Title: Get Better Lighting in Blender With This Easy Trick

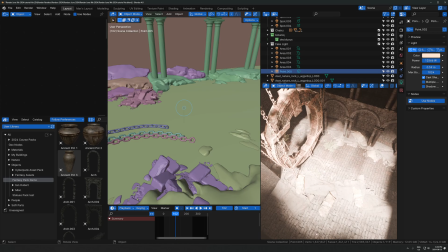8:17 It's almost like another light itself, a big patch of reflecting light.
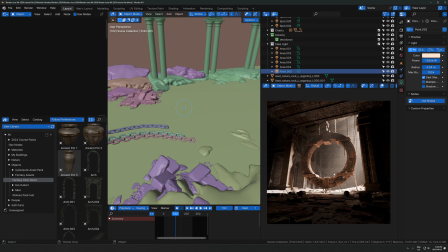8:21 That's a trick you see a lot in photography where if you're taking a portrait of someone, you might literally hold a piece of paper on the opposite side of their face where the sun's coming from, and that can be this exact same effect. Instead of an area light, it's just a piece of paper which is reflecting the sunlight, so it's the same kind of thing.
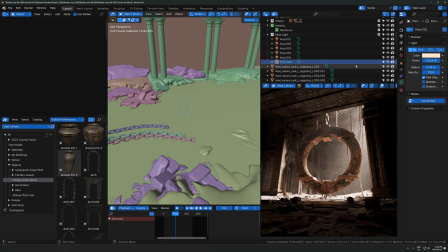8:38 Anyways, the key here is make sure it makes sense. Like, think about where the direction of light is actually coming from, and then place light strategically in those areas.
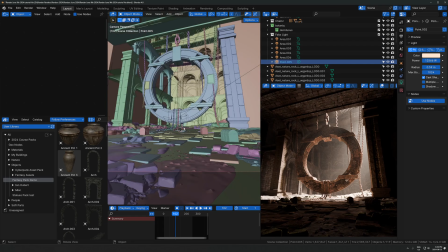8:49 You want to color match it. So if the light is going to be, like everything's kind of warm tones in here.
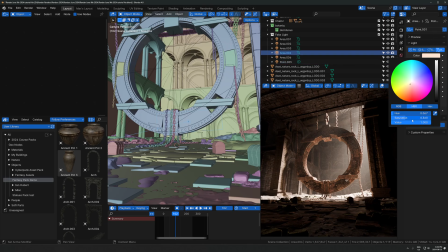8:56 So I want to match the light to be a little bit warm to match that. So it makes sense. You can see if I make it white, it looks a little bit strange. As soon as it gets warm, it kind of fits in a little bit better. So obviously just color match it to whatever other objects in your scene.
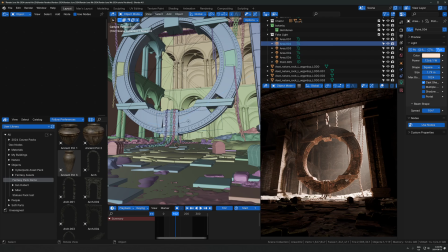9:10 And then try to keep it subtle as well, because if you overdo it, the realism breaks really, really fast.
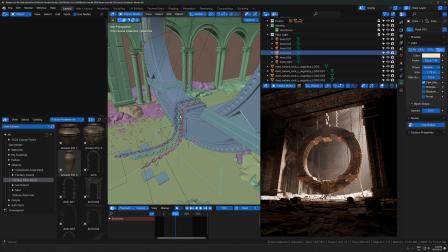9:17 So for example, if I just crank this one, let's just find one that's pointing this way, and let's just like 10x this.
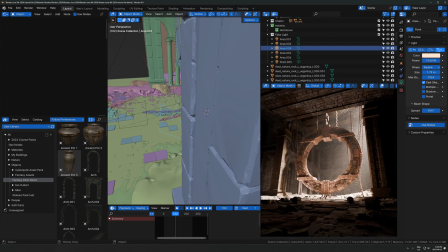9:24 You can see it starts to look interesting, but pretty fake quickly, right?
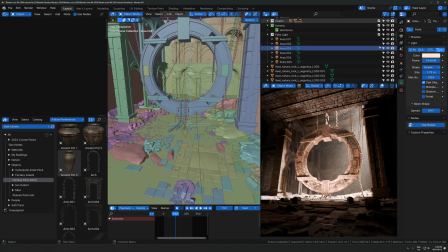9:30 And if I go really, really extreme with it, it just completely destroys everything. So you'll hit this point of it ruining everything probably faster than you'll expect. So keep it subtle if you can, because this isn't how light behaves in real life.
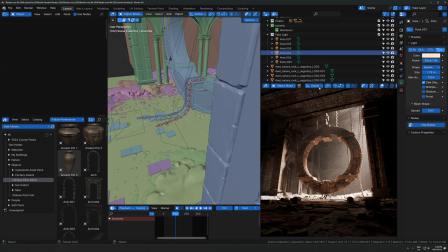9:46 You're not going to have invisible lights which are doing this. So we're kind of enhancing what's already there is the idea here.
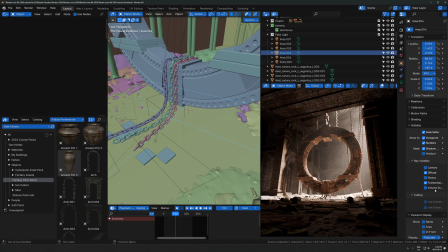9:53 Okay, one more thing that I want to mention is you might get this problem here where you can kind of see a big glow coming from your light.
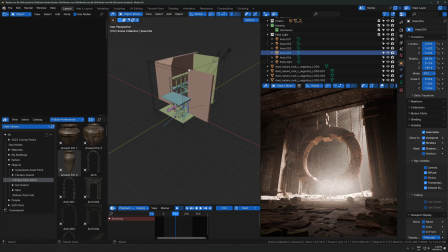10:01 So that happens because if we're using volumetrics in the scene, so we're using a big fog over everything, right? So we're using just a volume scatter on this cube, which is just volumetric lighting over everything.
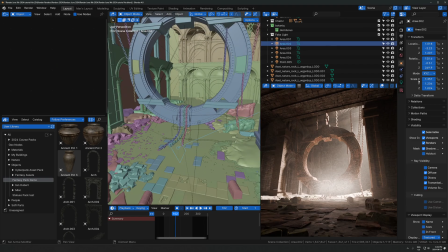10:15 So if you start placing lights, like bright lights in that, you might get this effect where it's like just glowing everywhere. The way you deal with that is just uncheck. You can sort of see me doing it here, but uncheck the volume scatter checkbox here.
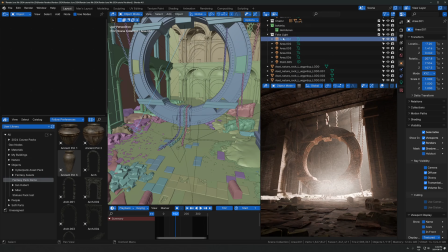10:31 So you go, just click on the light you want to be affecting, go over to ray visibility, and then just where it says volume scatter, if I just pull this out, volume scatter, uncheck that,
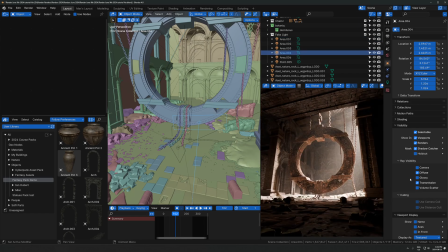10:44 and I'll just do it on this one as well, uncheck that, and now we can use lights as bright as we want without just having it emit into the volume. So we're basically just saying, hey, light up everything, but don't affect the volume at all.
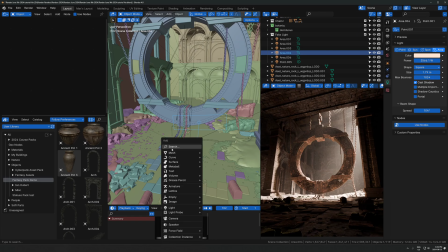10:57 That's what happens when you uncheck that. One other thing too is if you have some reflective surfaces, I'll just add an example of a reflective surface right here.
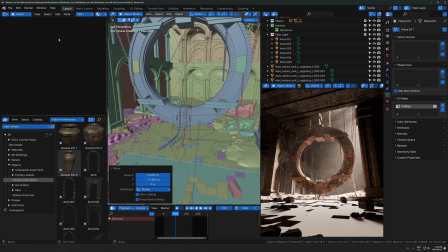11:05 So if I just have this on,
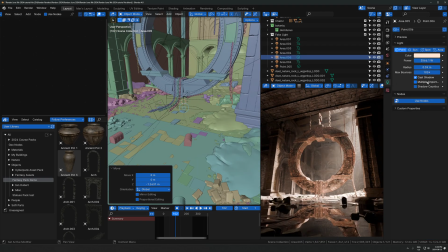11:07 so you might run into this problem where you can see the actual light itself in the reflection of something.
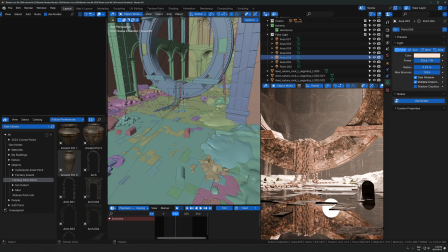11:15 So for example, if I have a point light here, we can't see the actual light in the scene, but in the reflection, we can see the light, which is a problem if you have water or glass or something like that, where the reflection of the light shows a big white circle or square. The way you can deal with that, the first thing you could try is just uncheck this checkbox called multiple importance.
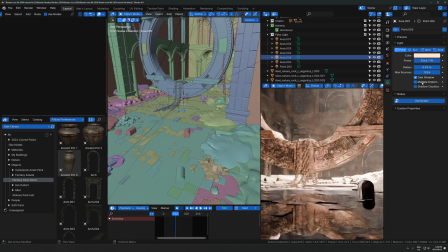11:35 So that's in the light settings underneath where you adjust the power and everything. Multiple importance, if you just take that off, that will reduce that, or actually just remove it. The other thing you can do is uncheck, if I just turn this back on, if you uncheck the glossy ray visibility,
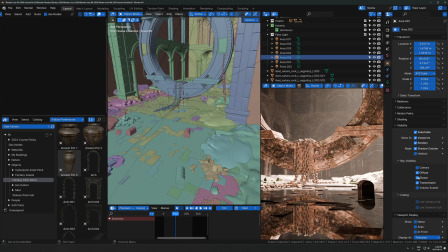11:52 that can help this as well if it's like giving you too much glossy reflections
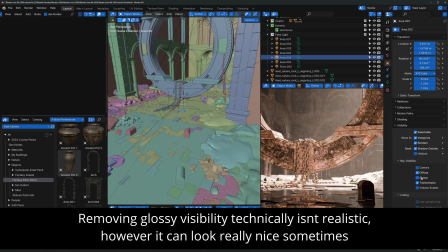11:58 and you kind of want to tone that down a little bit or remove it.
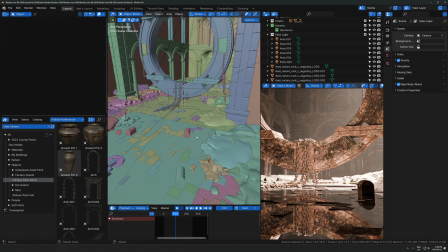12:02 That's a way to do that. So in this scene, what I did for all these lights, I think, was just take the glossy completely off.
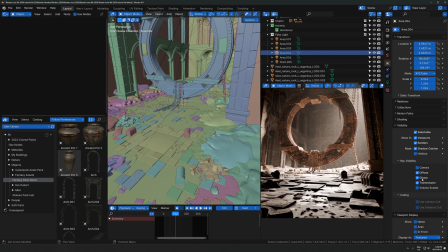12:10 So it's just not, you can see there. It's just not using that at all right there.
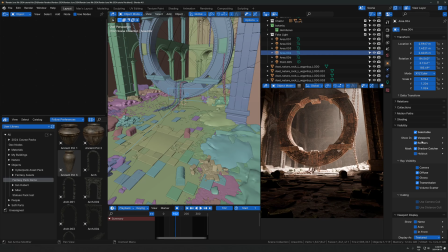12:16 And that just makes it fit in a little bit better in this case. I don't always do that. I usually don't. But in this case, it just made it work a lot better.
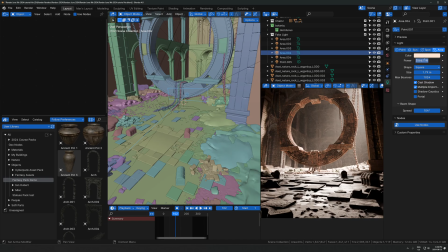12:22 I maybe could have just done this where I turned the power way down.